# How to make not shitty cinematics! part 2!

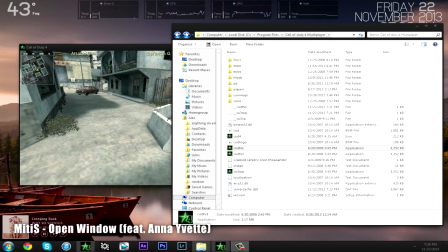I fucked up, I fucked up guys, made a whole 10 minute tutorial, and I fucked it up, because I fucked up the ending, so this is gonna be round two, um, keep it short and simple,
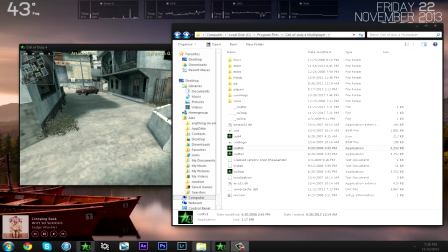I made a cinematics tutorial a long time ago, and I feel like I should do a follow-up tutorial on how to make them look even better, because people have been asking me recently how to make some sick ass cinematics so I'm just gonna get right into it so if you guys don't
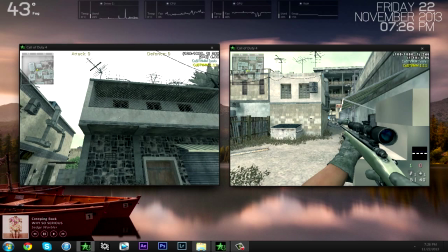know anything about how to make cinematics in cod TV in cod 4 I recommend checking out the hundreds not hundreds but the dozens not dozens but
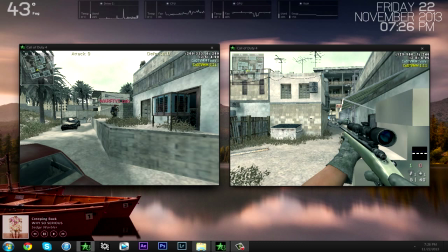the couple of tutorials that some people have on how to set it up in order to start making cinematics this is gonna be more of a advanced
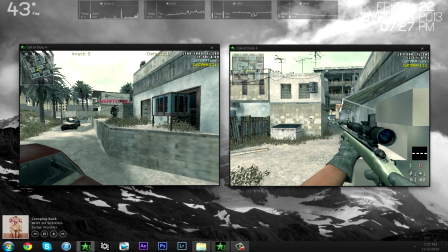tutorial per se for people who already know how to do this so first point because I got my little cheat sheet here uh fov scale if you're not using fov scale you need to start using fov scale it is the number one thing to make your cinematics look good i use fov scale
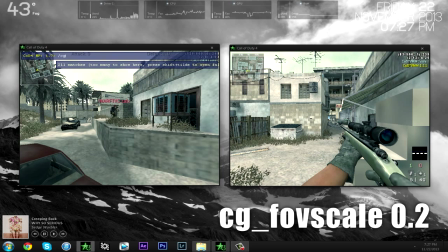0.2 because it is the most similar to a telephoto
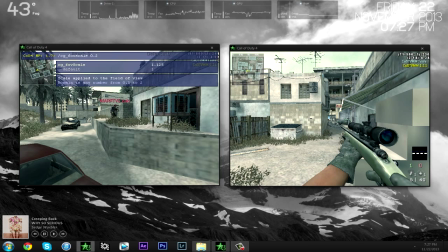lens if you don't know about lenses what they do is they are at different focal lengths and different focal lengths change the way we see things within
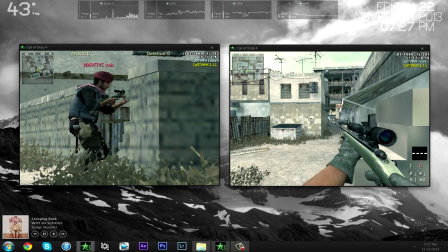the shot so fov scale 0.2 is really going to punch it in and it's going to separate or it's not going to separate but it's going to compress the background towards your subject.
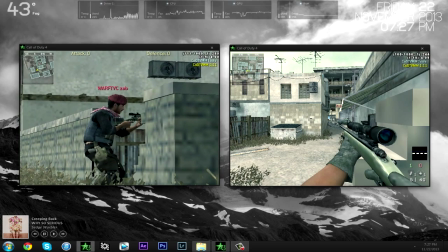So as you can see the background is appears much much closer to our subject right here than it actually is.
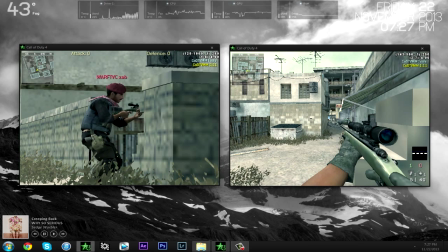So next point keep your subject as your main focus. I see a lot of mistakes with people making cinematics where they think they're being cool by like putting their dude all the way off to the side and then making their
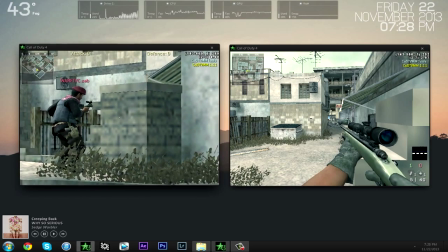like zoom back thing like this that as much as you think it looks cool it doesn't it's confusing because you end up
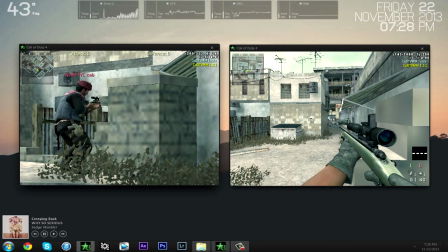making it fast within your editing program and it just kind of goes unnoticed so whenever i'm making a cinematic i make it my
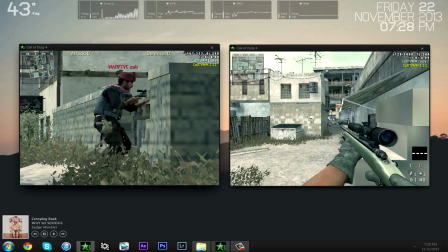pretty much my main point to keep the subject which is the character or the guy dying or whatever the grenade or whatever you're doing right in the middle or not i wouldn't say in the middle but be painfully obvious to the viewer um
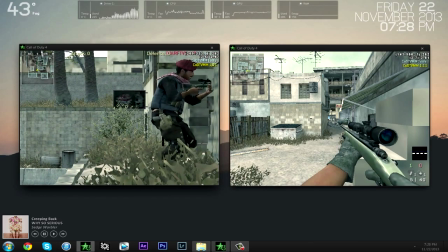yeah so there's that third point is understanding foreground and background
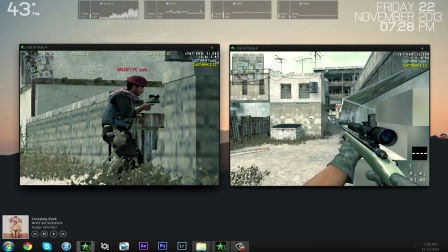people are too simple with their cinematics they they just have their guy there and they don't care about what the background looks like and what the foreground looks like if you don't understand these concepts you're not going to have good looking cinematics because your
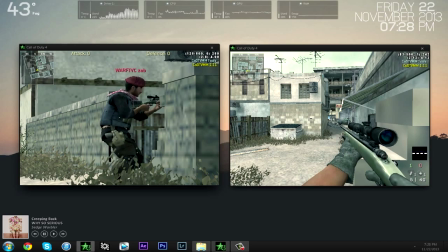shots are just going to be cluttered and they're not going to look very good so whenever i'm making a cinematic instead of just seeing the guy and being like,
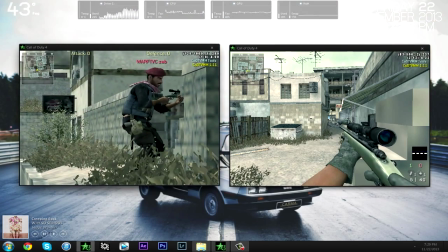okay, this looks good. I take into consideration of what's going to be in the background of the subject and what's going to be in the foreground.
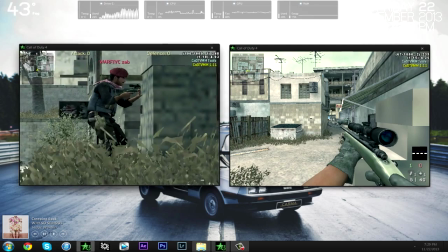So for this example, I'm just going to have the grass here be the foreground, and I'm going to line up my guy on the left middle third,
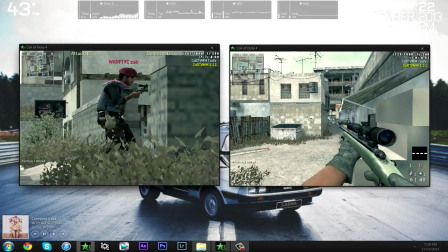make a point here, and then make a point here.
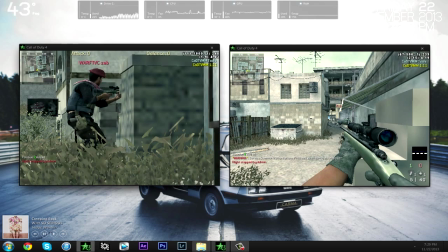So we have, in this situation, we have a clear foreground, middle ground, and background. The foreground is the grass. The middle ground is my subject and the brick wall, or the stone wall. And then the background is the building. So if I play it, you can clearly see the separation of all three.
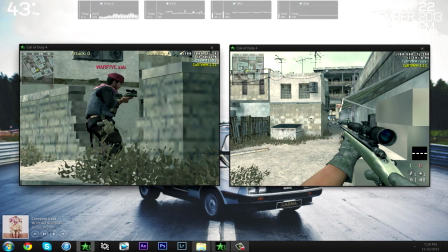Now this is going to make your shots look way more organized, and it's just going to make them all around cleaner and better looking. So, fourth point. Keep your movement simple. As you just saw, I only used two points.
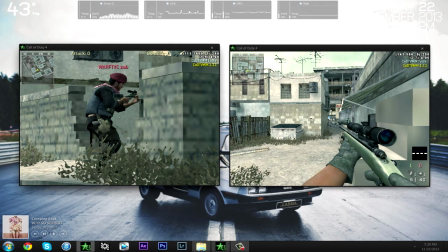I see a lot of people making cinematics with 3 or 4 points in their flight, and it's just going to be complicated, and it's just not going to look very good.
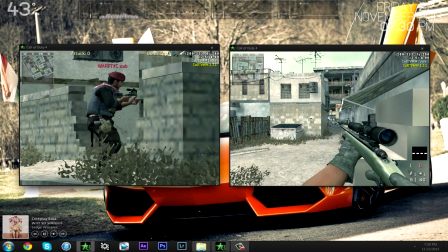So my recommendation is keep it to 2 or 3 flight points, and no more than that, because if you do, it's just going to end up being confusing, there's going to be too much movement, and then you're going to get confused.